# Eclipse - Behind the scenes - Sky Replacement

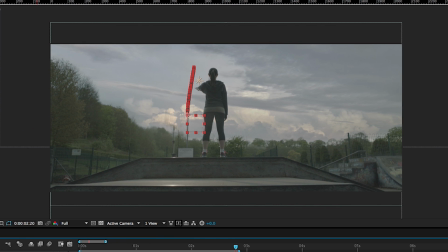[4:03]
So we tracked another track point, just a standard again 2D track in After Effects,
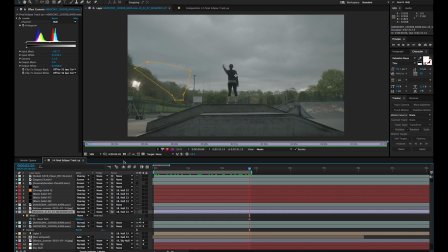[4:08]
and once we had that we went and found another plate of the same scene that didn't have the light stand in.
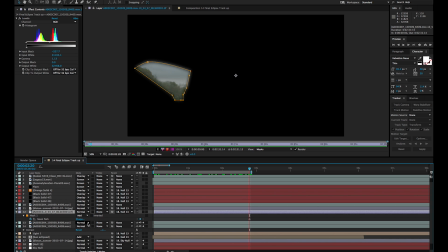[4:13]
I think this was from actually just a previous take from a different angle. And the light stand wasn't in the shot there so we managed to grab a piece of the horizon with the trees and the sky,
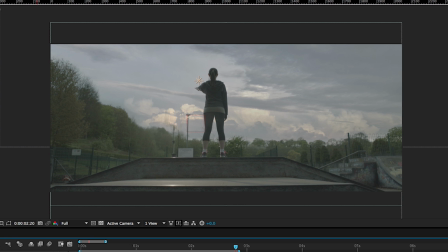[4:21]
just take it from that shot, cut out the bit that we wanted and overlay it onto the top of our new composition here.
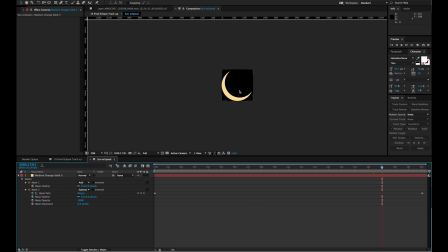[4:28]
Now we just needed our eclipse. Rather than wait 16 years for one to come round and be there at exactly the right time, I thought we'd make our own. So this is a very very simple composition. It's just a solid with a circular mask and then another circular mask subtracting away from that.
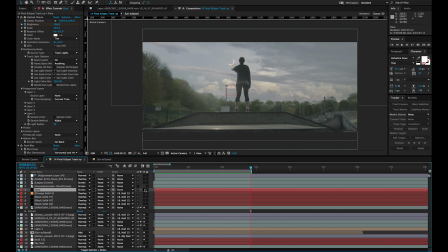[4:41]
And then we put that into the image. Then of course we added a lens flare using optical flares from Video Copilot.
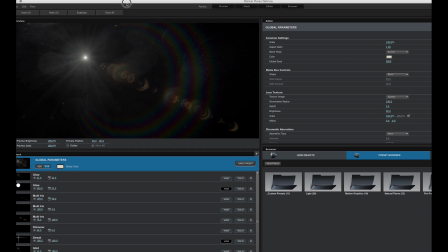[4:49]
And the great thing about optical flares is that it lets you create custom flares, in particular custom textures.
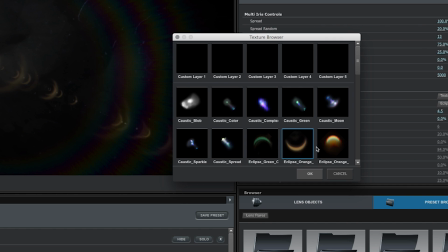[4:57]
And so what I did was I created some custom flare objects from images that actually came from a real solar eclipse.
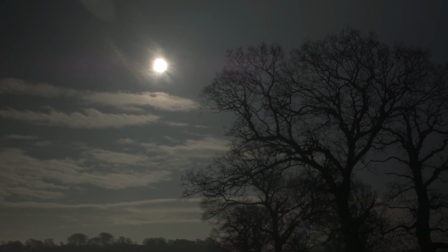[5:05]
And there was a solar eclipse that happened and was visible in the UK in March this year.
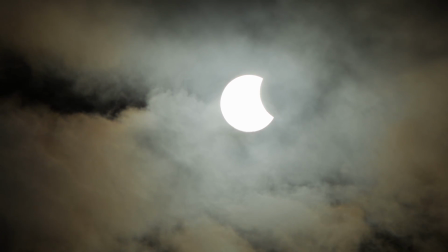[5:09]
It was one of the inspirations behind making this film. And so I went out with my GH4 camera, and a very long lens, and some gaffer tape,
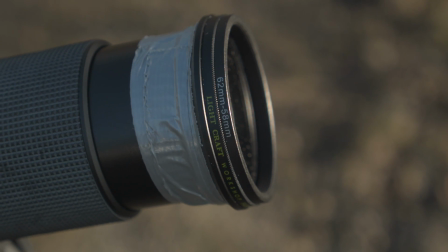[5:16]
and some ND filters, and that was because I didn't have the right adapter to put the ND filters on the front of the camera,
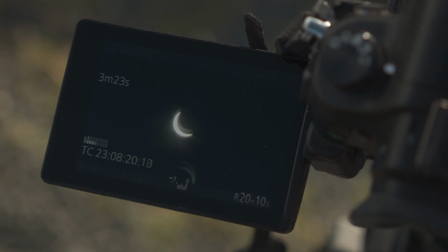[5:22]
so thank you gaffer tape. And I shot some footage, and as you can see that footage gave us very distinct lens flares, and you can see those little green half moons and orange half moons that actually came from the lens that I was using and from the actual solar eclipse.
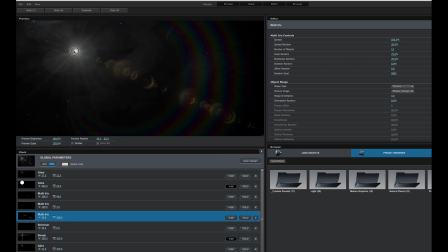[5:36]
And so I took those as images, I put them into optical flares and I made my own custom eclipse lens flare.
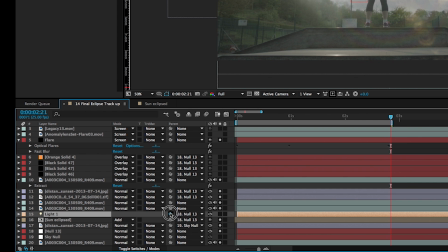[5:42]
That's tracked to a light and the light is tracked to the null object again and so it moves perfectly with the scene.
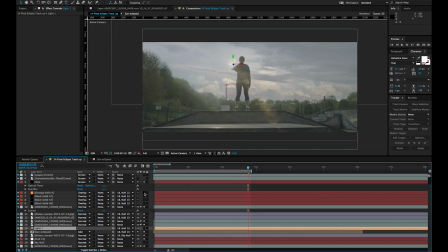[5:51]
Finally we did some colour correction, so added in an orange solid with a mask heavily feathered and that just gave a little bit of warmth to the sky, a little bit more of a sunset feel,
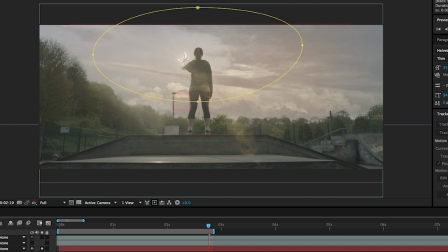[6:00]
and then another mask on a black solid which is set to overlay and that's just creating a bit of shadow from the eclipse,
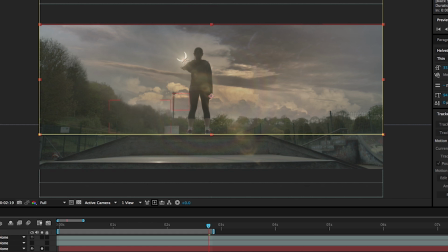[6:07]
and then another solid just filling in that little bit of hole in the background where we replaced the skyline, the trees, the the difference in light there just didn't seem to quite match for me.
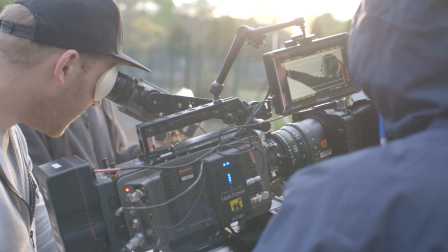[6:16]
And because we shot on the ARRI Amira, we shot in log C which is the very very flat mode that the ARRI cameras have,
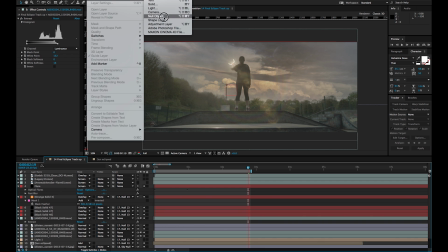[6:23]
and it gave us a very flat image but I wanted to see what this image looked like in Rec.709 colour space which was where we were going to
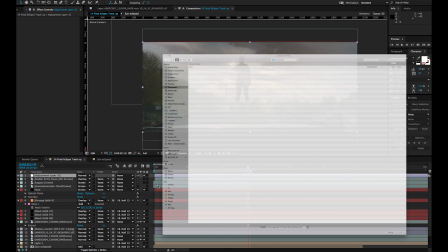[6:29]
end up. So I applied an adjustment layer. I went to Utility, Apply Color LUT, and I selected the Rec.709 Amira LUT that I have,
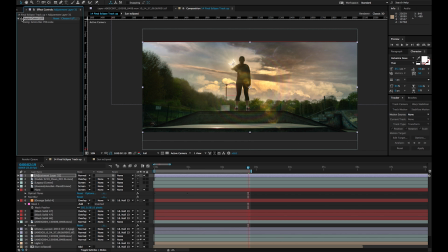[6:37]
and I just put that on as an adjustment layer over the top so that I could see. And actually in the final rendering what I did was I turned that adjustment layer into a guide layer so that it wouldn't render with the footage, but it was just useful as a guide here in After Effects so that I could see how the final shot was going to look.
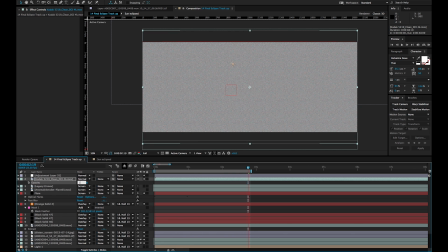[6:51]
Added in some grain, not too much, just set to about 10% and overlaid over the top of the image, and that just helps blend in the elements that we've added, like the lens flare,
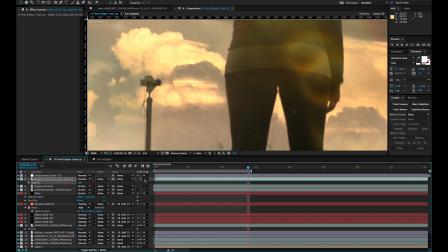[6:59]
like the clouds, just give everything a subtle grain, and it just helps it all sit together. And finally I added in some stock footage of some custom lens flares.
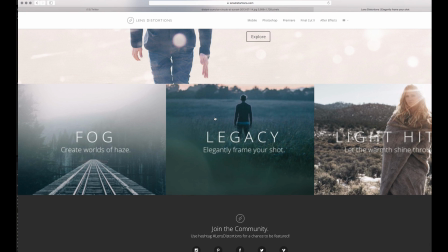[7:09]
And these came from a company called Lens Distortions from their Legacy pack. It's great stuff, I really recommend it if you can get hold of it.
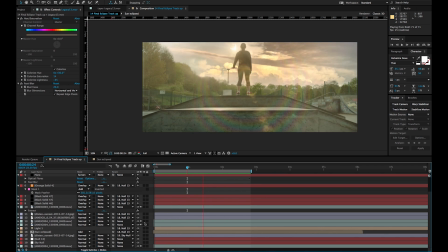[7:15]
And that just gave us a lovely glow as the eclipse sort of first enters the top of the screen there, and matching in with the other lens flares I think gives the shot a really organic look.
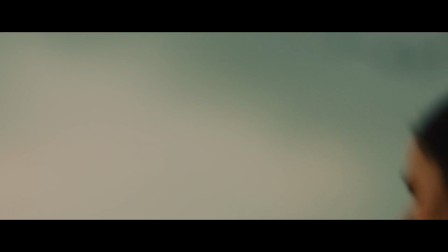[7:24]
Obviously this wasn't the final shot, after this we took it into DaVinci Resolve, we did a colour grade,
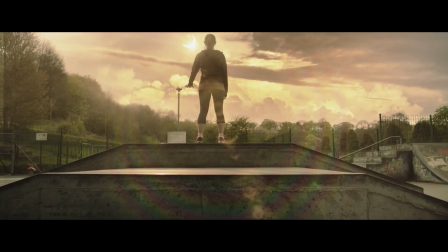[7:29]
so the final shot here has got a slight colour grade on it, and there's the final shot. Thank you very much for watching, I hope that was useful.
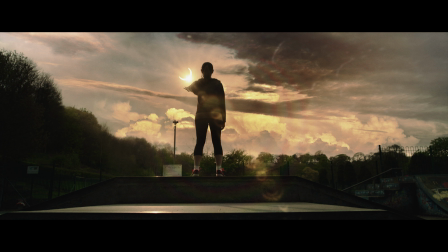[7:37]
Sky Replacements are something I've had to do a lot over the years, so I know they're a really useful skill to have, a really useful thing to learn in After Effects.
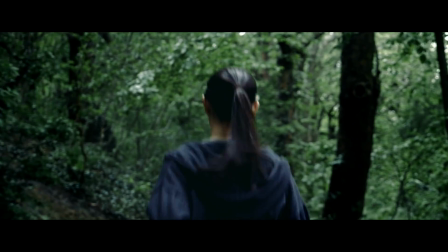[7:44]
If you haven't, please take the time to watch Eclipse and vote for us if you like it on my road reel. Thank you very much, cheers, bye.